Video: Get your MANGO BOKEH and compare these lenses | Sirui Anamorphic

But all the stuff in the background will remain elongated, including your bokeh balls or bokeh mangoes and last but not neat and last but not least characteristic and the last characteristic because these are prime lenses you get that shallow depth of field all these ones here are f 1.8 so you get that nice buttery separation from the background and your subject so let me show you some test examples of focal lengths here of course for the wide I
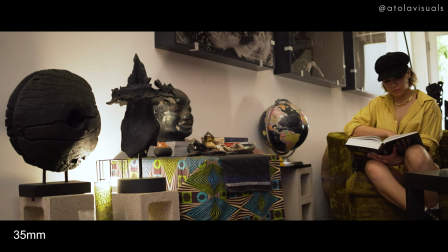(4:19)
shot with my 35 millimeter here and for a 35 millimeter it is not the widest that you can go but but it is a nice look.
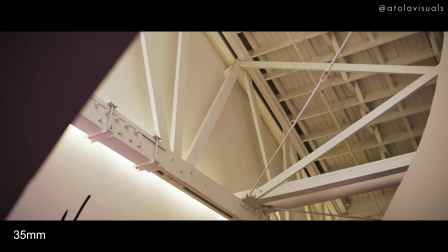(4:28)
So this I would use to show a lot of the landscape or if I have people in the frame, I like to show their whole body.
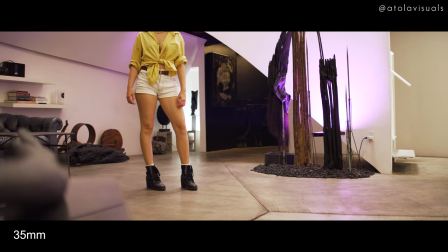(4:34)
Walking around within the space, this is good for establishing shots, to let your audience know where you are and what this location is.
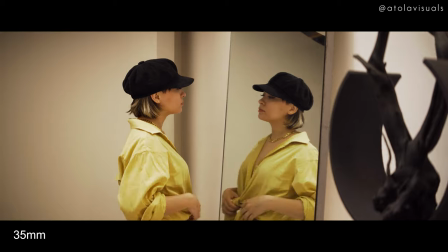(4:42)
It's really good to tell your audience what setting we're at, so we're not so confused if it's just close-ups, close-ups, close-ups. Moving on, we have the, woo! Moving on, we have the beautiful 50 millimeter here. Oh, let me flip it moving on. We have the beautiful 50 millimeter here. It's pretty versatile I like to do 50 millimeter for more medium shots So for medium shots You can kind of get this look on a
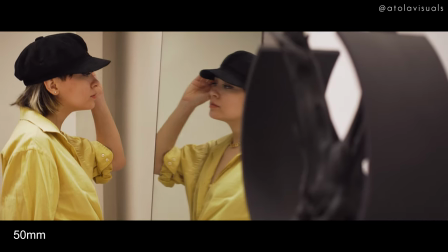(5:07)
subject if you're shooting people and this brings you more into the frame It's not so wide but it still feels like you're part of the scene, but not like up close and personal Maybe you're like eavesdropping on someone's conversation.
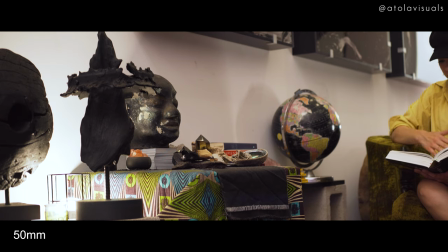(5:20)
You're standing over their shoulder But it gives you enough information on like where the subject is in
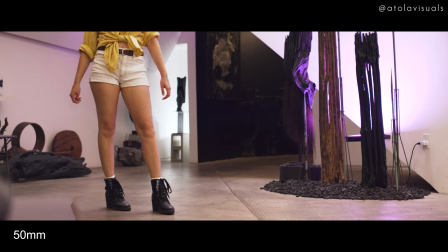(5:26)
the room and the space without being too close Speaking of too close. I like to get all up in there And that's what the 75 millimeter which is their newest lens is all about I love a good telephoto lens. You know why? Because I like to get up in people's business sometimes So this is good for like really close-ups on actors and subjects And this is
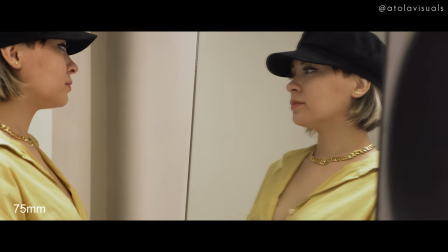(5:50)
helpful for a part of your story when you want to see their emotions and really like get into their Personal space and kind of understand them as a character or person and really feel what they feel And that's what these telephoto lenses are really good for You can also use this for b-roll
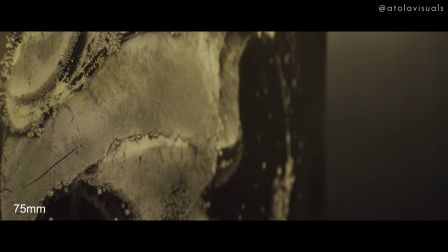(6:06)
Really close up b-roll shots to get the texture and the detail and just get that nice separation from the background Which is really nice too because
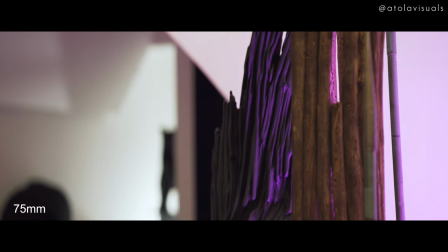(6:14)
these are 1.8 f-stop you get major separation we each have their own characteristics as well so it's hard for me to pick which one i like more depending on the shot and what i'm trying to show what else let me double check we're still recording so yes let's see some example shots and i'll just quit talking for a minute